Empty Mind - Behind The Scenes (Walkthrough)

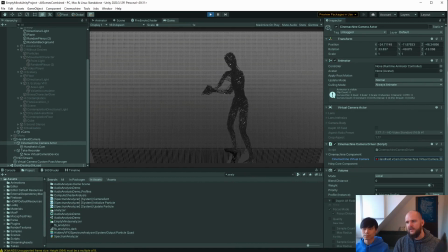[4:09]
So last but not least, we had our virtual camera, which is actually seeing whatever you see in the game view also on the iPad, and would allow us in specific moments to actually move the camera around. So I'm going to demo that real quick here.
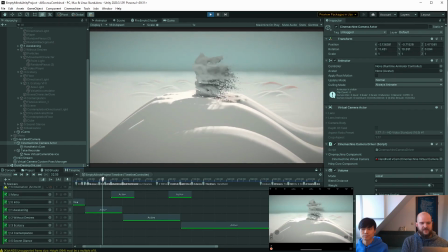[4:25]
So we basically had the option of have a handheld camera, because what I found out is basically creating a 45-minute performance
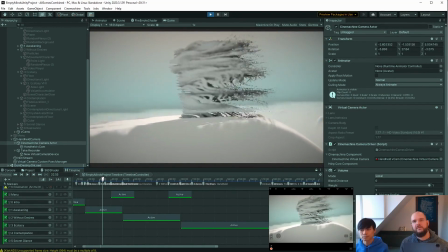[4:35]
is super hard work if you want to visualize everything. And especially like in the case of Empty Minds, we didn't have like a hybrid thing. So your eyes don't have anything to rest on other than the virtual presentation of whatever you see.
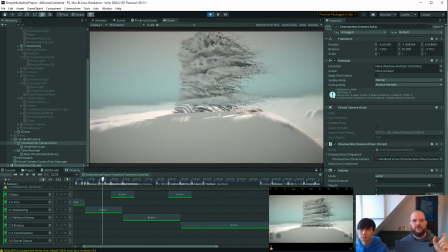[4:50]
In the very beginning of the performance, we actually show the real character Ine, like the video capture of Ine,
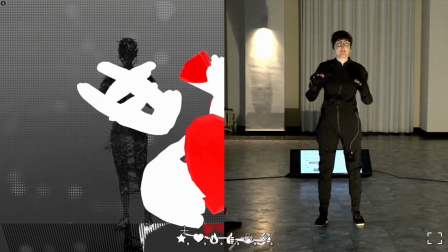[4:58]
in the mocap suit and the virtual avatar side by side in order to give the audience the information like this is real time.
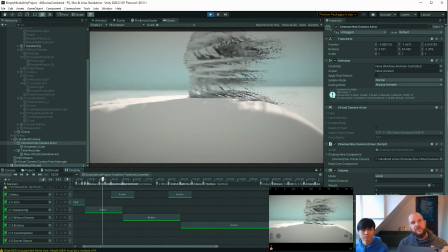[5:07]
We are actually doing this live right now. But after that point, you never see Ine in person again until the very, very end.
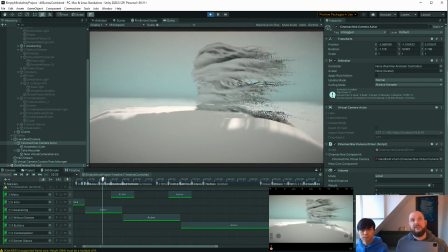[5:15]
So basically, we have to create everything for these 45 minutes. Basically, writing a short movie, or like in this case, full movie in virtual space, or like creating that within Unity.
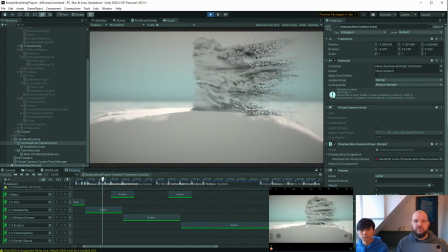[5:29]
And that is a lot of work if you want to make that interesting for 45 minutes, like visually interesting for 45 minutes.
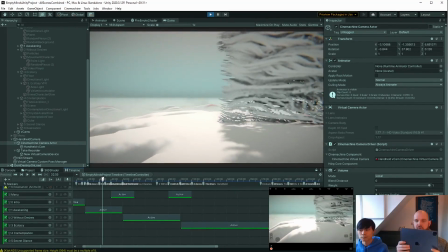[5:36]
But a trick that we actually came up with was like having this handheld camera in there,
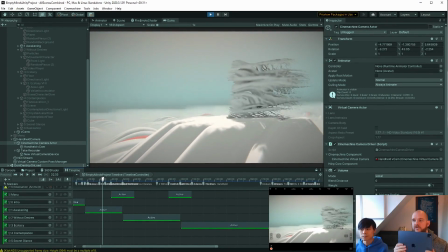[5:42]
because that actually allowed us to have Christoph walking around
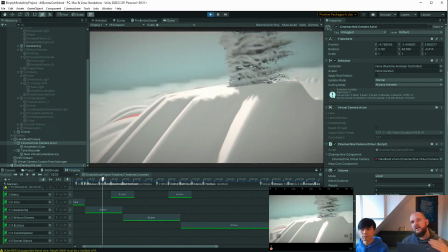[5:47]
in virtual reality and always showing new perspectives,
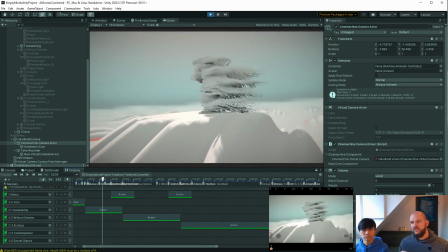[5:52]
showing new angles of whatever was happening. So even if nothing much was changing, you could at least change the view of the camera and thereby keeping it interesting.
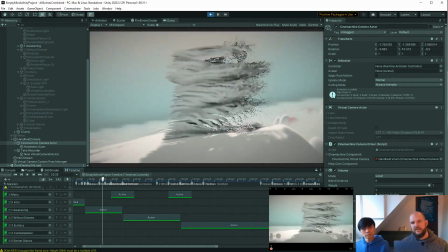[6:05]
And something else I noticed is just like if something looks
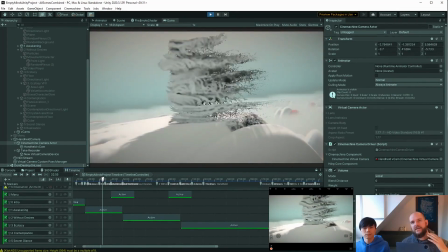[6:10]
handheld, your eyes immediately gets more drawn to it.
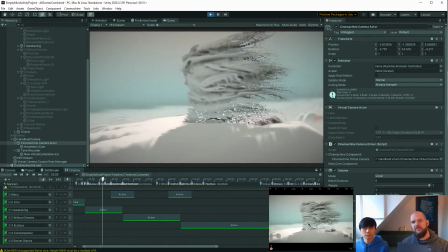[6:15]
Especially like if you see that this is whatever you have there must be virtually created.
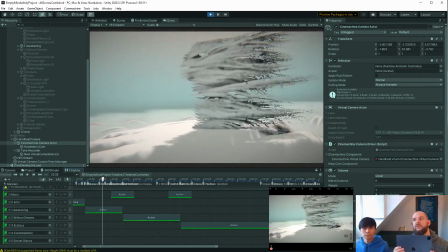[6:19]
As soon as you have a handheld camera in there, it's like, oh, something interesting is going on here.
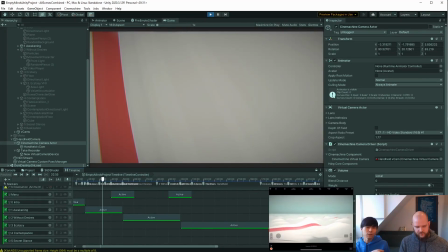[6:25]
And in the performance, you always switch between the camera and the more like a static exactly. view with the timeline.
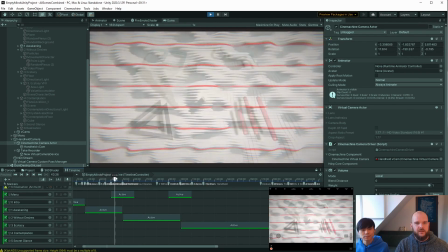[6:33]
Yeah, exactly. So this is something that we come back to, but there's moments where we fly up like with a camera crane. So we basically give the virtual camera to the crane, and then the crane flies up. You can almost think of it like that.
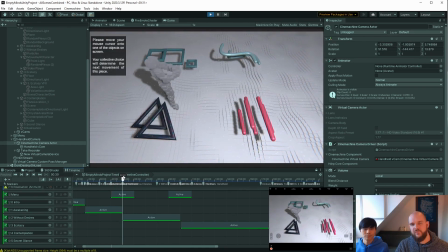[6:45]
And then there's different modes or like different scenes that we can blend between. But we're going to talk about that a little later.
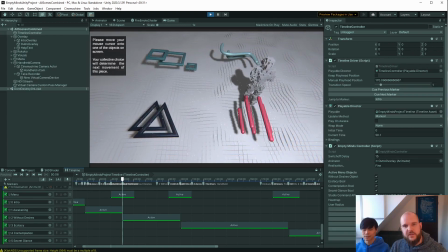[6:54]
Diving into the Unity setup. So the first thing in Unity that you would see in the hierarchy here is the timeline controller. That would basically control the timeline. The timeline holds all the information of the different scenes.
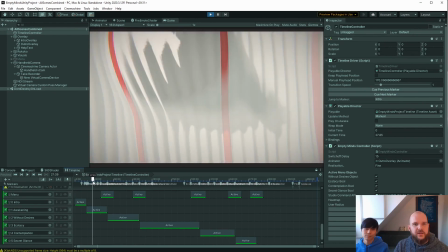[7:09]
Then you have the title screen, then you go into the next view, then you go into the next view and the next camera position.
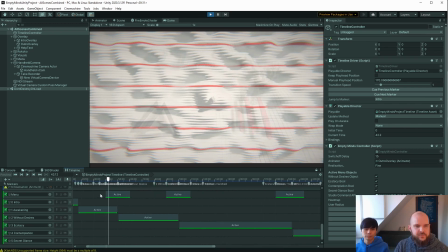[7:17]
In the timeline, basically, we had different cue points. And what this does is you had these different cue points, and I could actually drive towards the different cue points. I will show that off in a minute. So you have this timeline here, and this whole timeline basically shows the whole performance.
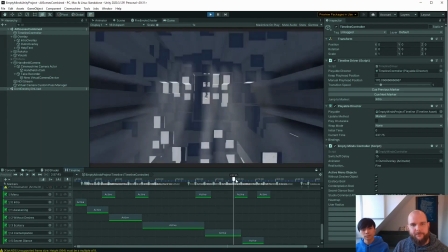[7:34]
So all the scenes are in this timeline. So when I scroll through, you can see that the camera is sometimes driving out, driving in again.
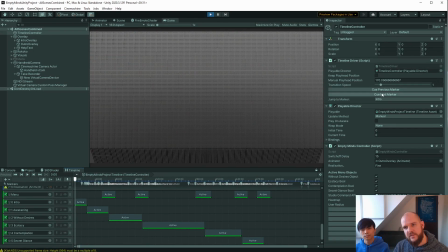[7:43]
And just to show off how it would really work is I have these two buttons here which say Q next marker or Q previous marker. So it would basically go into play mode. It would go to this marker. So it would basically be here. The playhead would be here. And then you could go to Q next marker and it would drive to the next position.
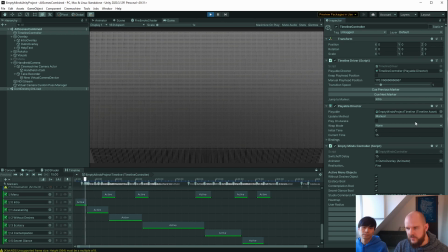[8:01]
In this case, switching something on in the background that we're going to talk about later.
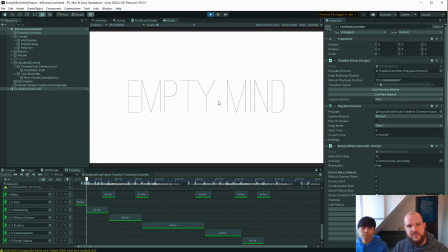[8:05]
Then you could switch to the next marker and would basically go to this anti-mine title screen.
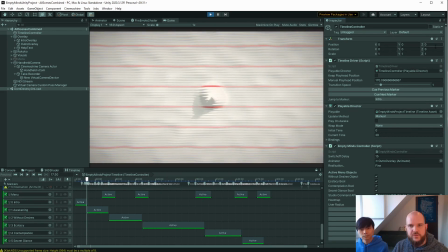[8:11]
Can switch to the next marker and would blend over to this top view of the first scene.